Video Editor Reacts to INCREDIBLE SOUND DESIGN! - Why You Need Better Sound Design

Okay, hold on. Yo, what's up guys? Welcome back to the channel. I made a goal for 2019 to post way more on YouTube and just kind of dabble in it and see what it's all about. And to this point, I've epically failed, but that changes today.
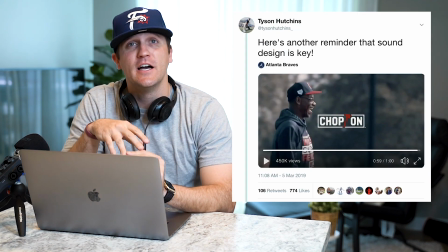17s
A few weeks ago, I tweeted this video from the Atlanta Braves about their sound design and how it enhances storytelling,
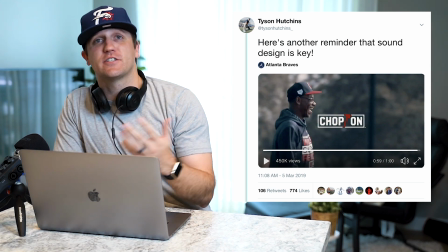23s
and it seemed to resonate with a lot of people, especially creators in the sports industry, and so I wanted to do a quick breakdown of this.
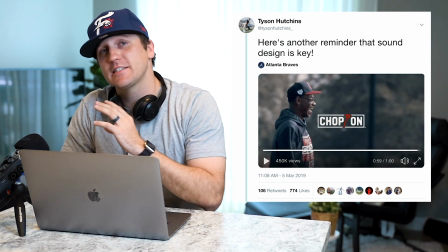29s
Now, sound design is nothing new. If you watch any travel film or anything like that, you'll hear whooshes and zooms and all that stuff, but it doesn't always enhance the story. Sure, it might sound great, but does it enhance the story? And this is a prime example of how sound design can really enhance storytelling and improve your piece overall. And I know how difficult it is. Sometimes you finish a project and you go, man, does this need sound design or can I post it as is? And I think after watching this video, you'll go, yeah, I need sound design. At least I did. And so let's jump into it. We'll do a little breakdown, talk about some of the things I really liked about it.
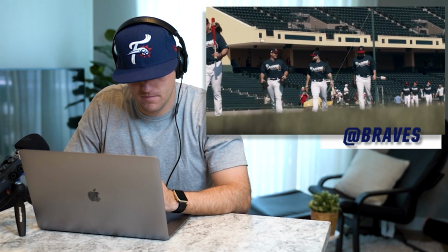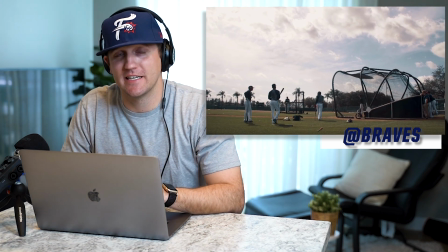75s
Being an athlete, one of the first things you'll notice is they add subtle little nuances, sprinklers.
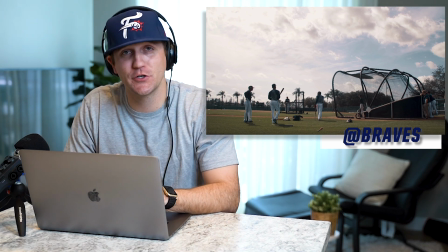82s
You can hear a lawnmower, things that are kind of associated with baseball or spring or the ballpark.
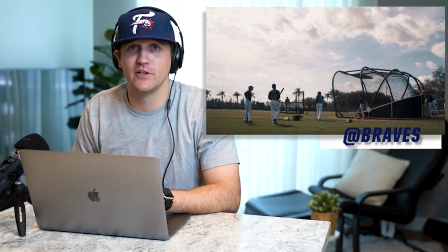88s
They add to the video to give it those little extra bits to just enhance the story.
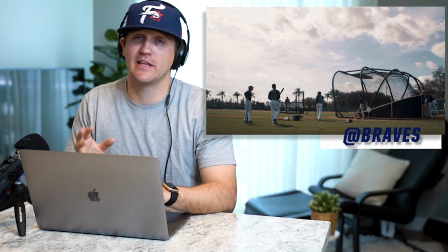95s
One of the other things that they do throughout this video that is one of the most important things in
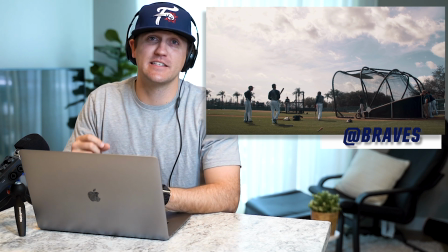100s
enhancing the story is they lead you to the next frame.
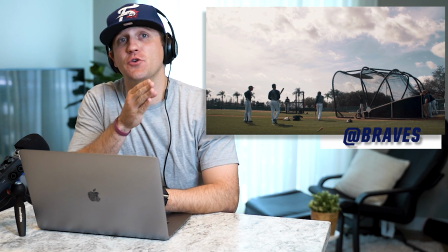104s
We'll go back and watch it again, but you'll notice that you hear the fans and then you see the fans.
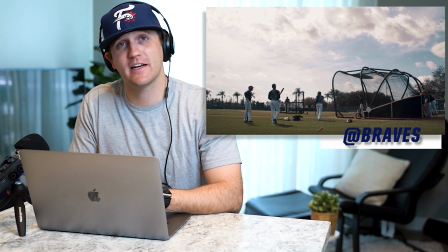110s
It's quick, it's so fast, and you may not even notice it, but it adds so much. Quick clarification about that technique I just described. Its official name is called a J-cut. I know at some point in the comments someone would have been like, it's called a J-cut, why didn't you just call it a J-cut? I didn't call it a J-cut, but if you want to learn more about it, that's what that technique's called. Now, let's jump back into it.
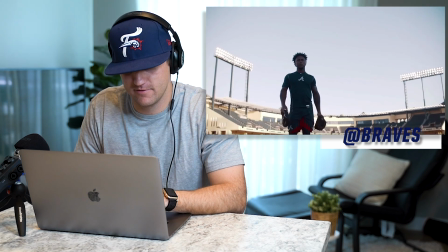136s
Sprinklers, hear the fans, see the fans.
being an athlete, you know, it's your mind, you know.
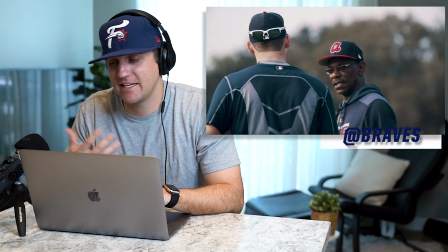145s You're not gonna be on money all the time.
Also, this is fantastically narrated. I had no idea Ron Washington was like such a great orator, but he's money in this.
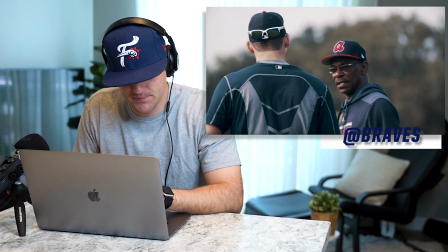154s
Have to be another video for another time.
But if you're in the right frame of mind when you're doing it.
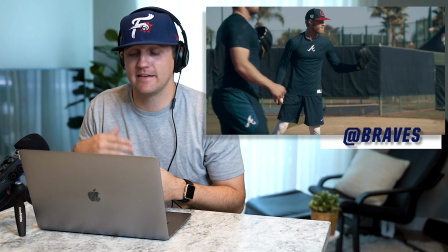159s
They do it again. You hear the gloves hit and you know it's coming. You know you're gonna see people playing catch.
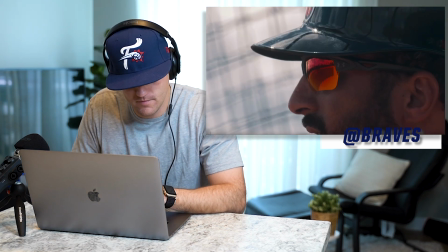165s
You don't notice it unless you're looking for it, but it adds to it.
In the right frame of mind when you're doing it, you'll get there.
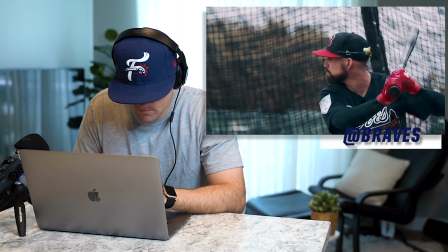174s The only thing they got in this game is consistency.
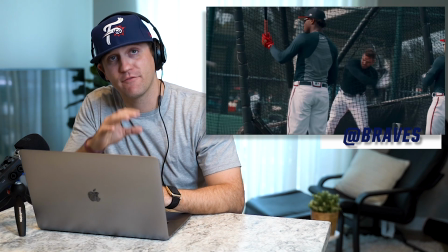180s
Okay, hold on. This is originally, when I first watched this video, I was just watching it, I'm like, oh, this is great.
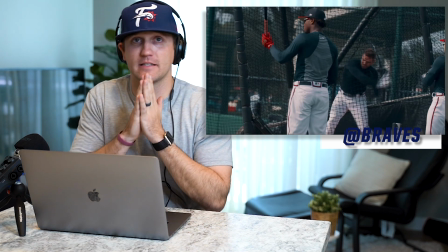189s
And then I saw that sequence and I was like, this is something very special.
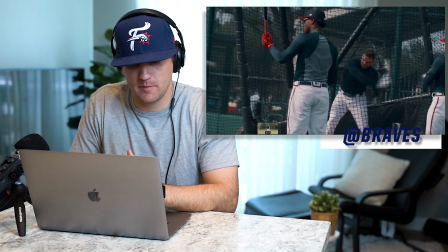193s
Let's go back and break it down a little bit and talk about some of the things that really enhances it.
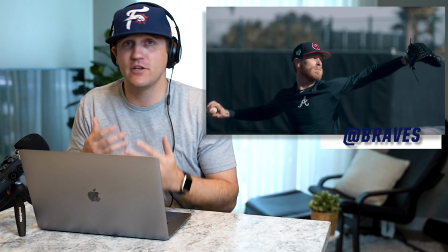198s
First of all is the buildup. They utilize slow motion
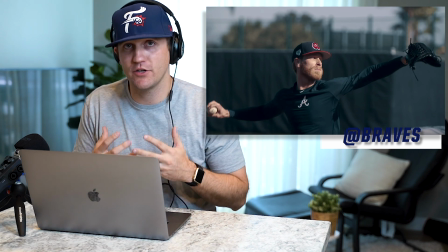202s
and kind of lead you in to draw you in before this fast-paced bang, bang, bang thing.
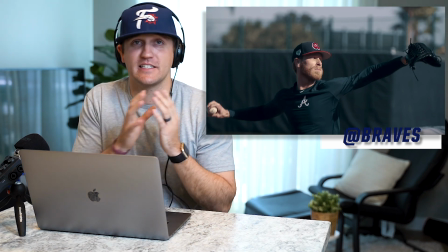208s
And one of the things that they do is they utilize natural sound as well as artificial sound.
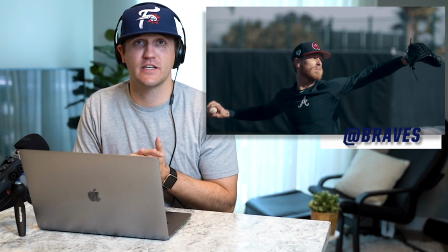213s
You hear footsteps, you hear gloves hitting, you hear all these different things that are associated with baseball,
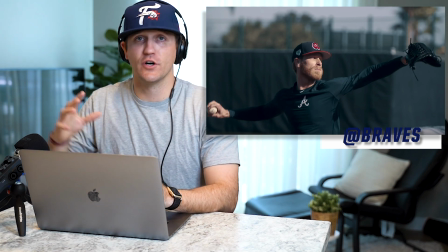219s
but then they add a whoosh or a whip on the infielder's
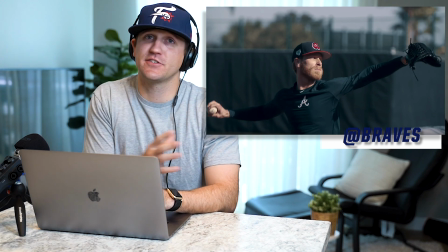224s
throw that really enhances the transition and moves you through the piece.
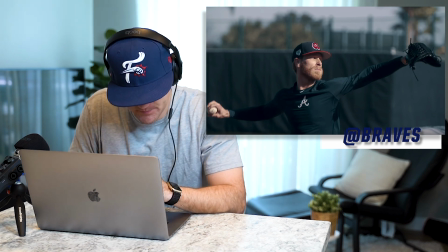229s
Let's listen to it one more time.
It's consistency.
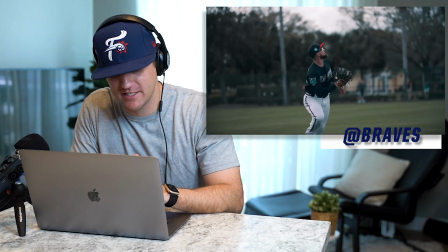236s
Yeah, so good. I've watched that so many times, and every single time I love it.
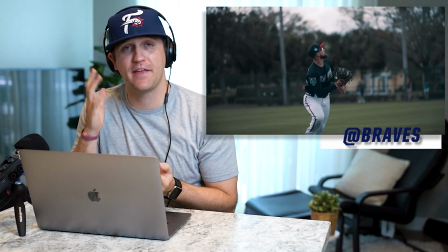243s
And again, one of the things that they do is they lead you. You hear the stopwatch beep, and then the very next frame is you see players taking off running.